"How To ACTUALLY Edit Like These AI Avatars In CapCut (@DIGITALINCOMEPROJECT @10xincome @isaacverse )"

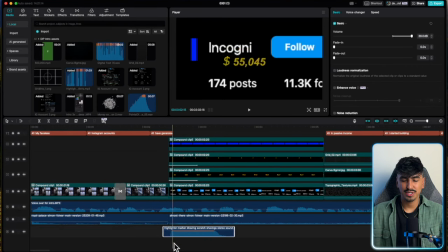990s
To make it the same length, you can increase or decrease the speed, and this will obviously decrease the length. So I'm gonna reduce the noise down to roughly minus 15.
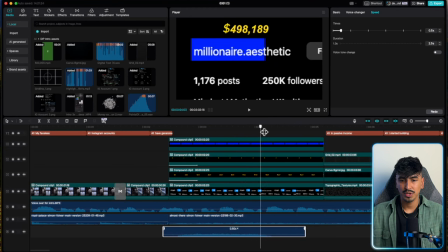1000s
And then the speed, we basically wanna lengthen it until we're happy that as the highlight effect finishes, so does the sound effect, so it properly matches.
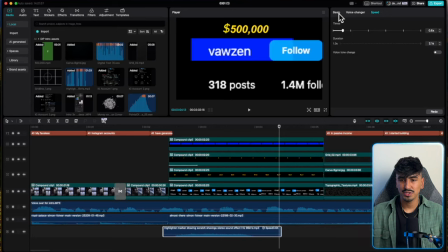1015s Generated over $500,000.
So that, happy with that. So I'm just gonna turn this a little bit lower because I don't want the sound to completely be overbearing. So let's make this.
Generated over $500,000.
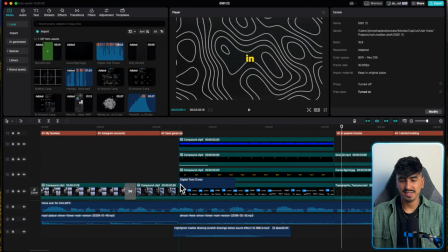1027s
Perfect. So the next sound effect we need is these digital number, like counting sound effect, which will add loads to the counting number visual.
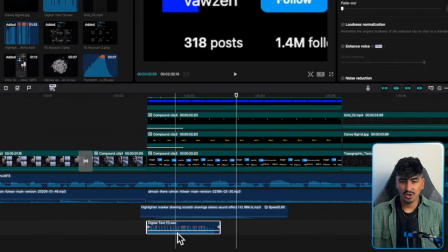1036s
Generated, and because this isn't long enough, I'm gonna basically cut the middle section out and then cut the end, and we're gonna literally just control option and then drag it over and then do the same thing again.
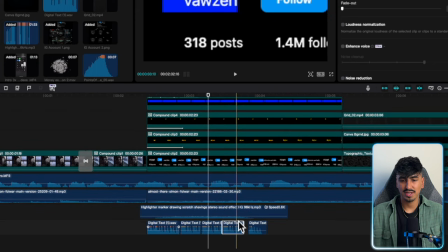1050s
And there we go, we've got the duplicates of the middle section, and drag this up, add the end section, and let's listen to this.
Generated over $500,000.
Okay, perfect. So that's a little top tip.
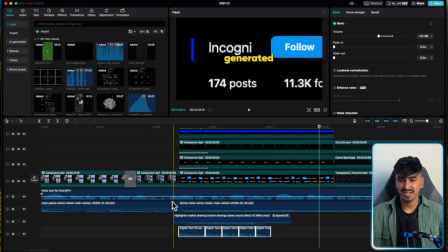1061s
You can basically extend it, and then we're gonna reduce the noise to this.
Generated over $500,000.
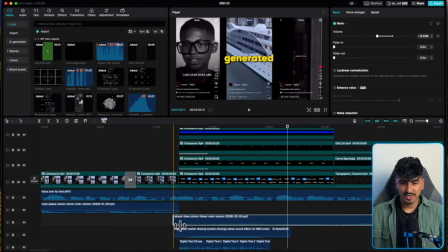1066s
Perfect. Okay, so now I want it to be a bit of a smoother transition between these two clips. So we're gonna drag the violins down, and then I'm gonna basically have it slowly merge on rather than just generated over
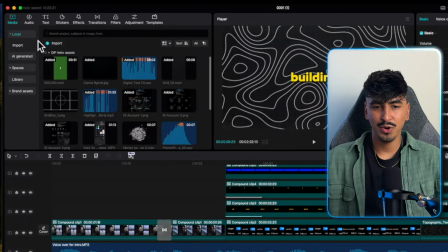1081s
$500,000 in passive income.
I started the.
So now we're gonna add the click, which is actually a mouse click.
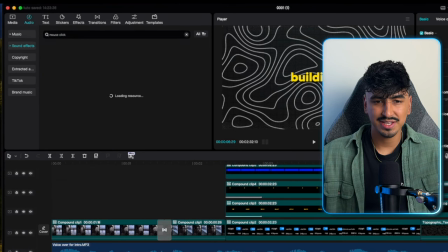1089s
And the closest sound that I found to replicate this is in actual CapCut's own audios.
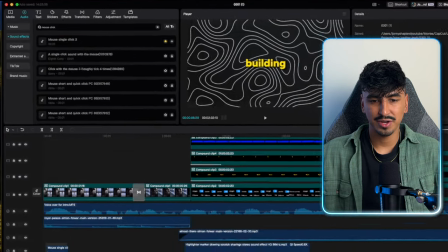1096s
So we'll add this top mouse click, and as you can see, it's on my favorite. But the top thing, but the tip is to cut it in half,
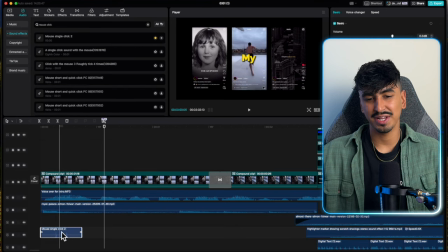1103s
so you only have half the sound effect, and it has that really nice when text comes up on screen. So now I'm gonna shorten this, and it's literally a case of using your keyframes. I'm just gonna go keyframe, keyframe. Once the word changes, then I'm gonna go back one space and then press enter.
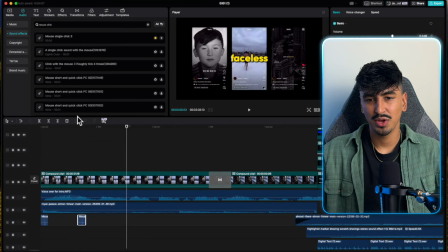1122s
I'm gonna go through and do this for every single word. And this is probably the easiest way to do it. When the word ends, backspace. And I was going to speed through and do this for all of the clips.
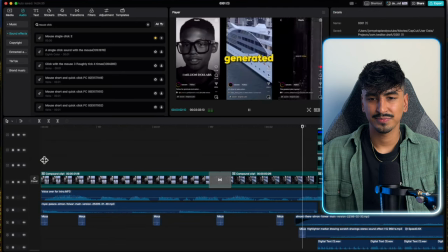1133s My Faceless Instagram accounts have generated $500,000.
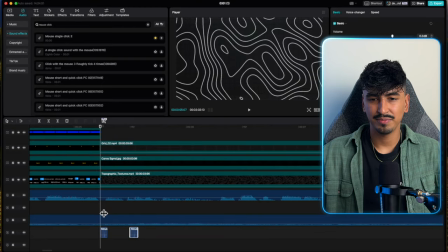1139s
And then we're going to do it again for the second half. So I'm going to speed through and do all of this.
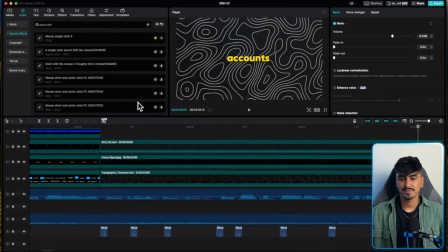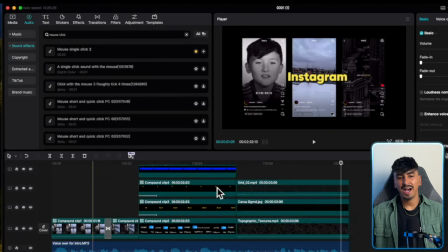1148s
Perfect. So now we're going to add a little suspense sound effect.
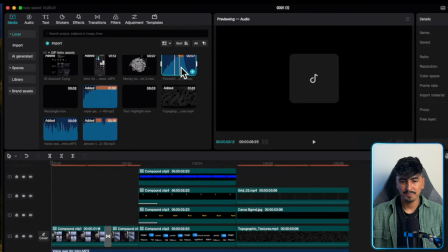1151s
So we go back to media and we're going to drag and drop this one onto the timeline. I think this adds so much to this high tension bit.
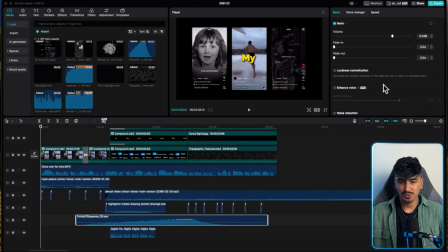1159s
And where you can see the sound waves peak, we want to make sure that's at the transition between. So then I'm going to drag this down, add this to $100,000.
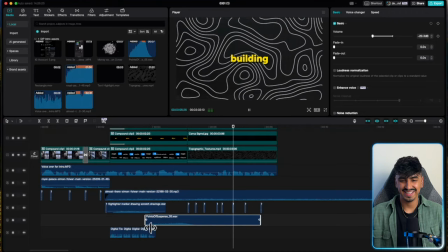1172s
See, that sounds sick.
I started building Instagram accounts.
And then I just want to
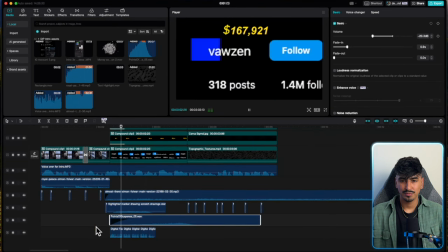1176s add. Have generated over $500,000 in passive income.
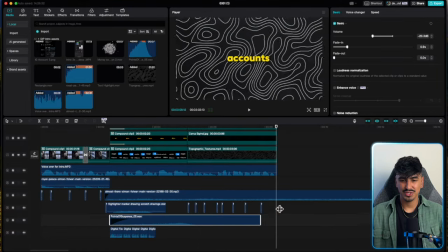1183s I started building Instagram accounts.
Now we need to reduce the noise of these clicks when the words pop out.
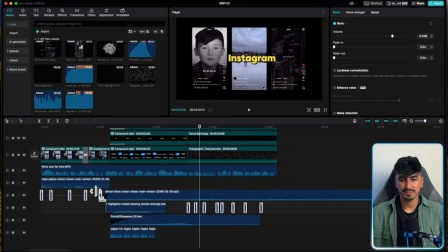1188s
So I'm just going to drag and drop while holding command, and then get this last one in here.
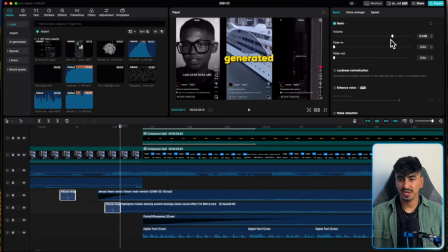1194s
And then I'm going to adjust the volume of these to, again, roughly like minus 10 or minus 15.
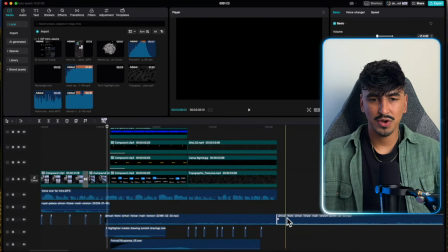1200s
Now I'm going to just delete the rest of this song. And now the final thing we want to add is the transition.
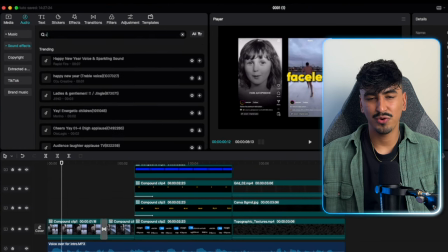1207s
So we're going to go to audios, and we're going to do the camera shutter for when the three Instagram videos zoom in.
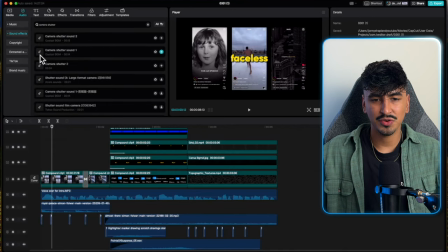1213s
So I'm going to search camera shutter, and I'm going to drag and drop this onto the timeline.
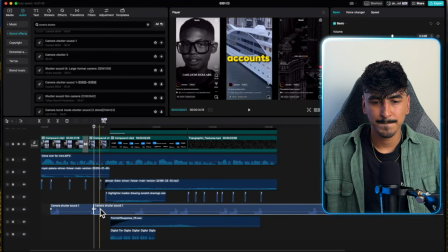1219s
I'm just going to cut out this small section here. Again, because I only want literally a really rapid transition.
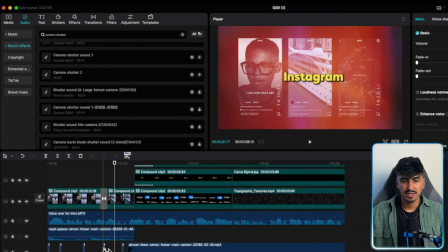1225s
And then we're going to line this up with the glare transition that we added.
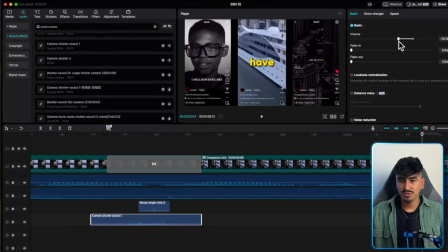1230s
And then we're going to reduce this down to minus
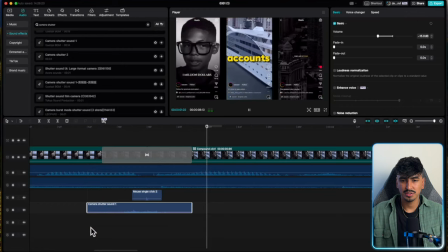1236s
15. That should count. There we go.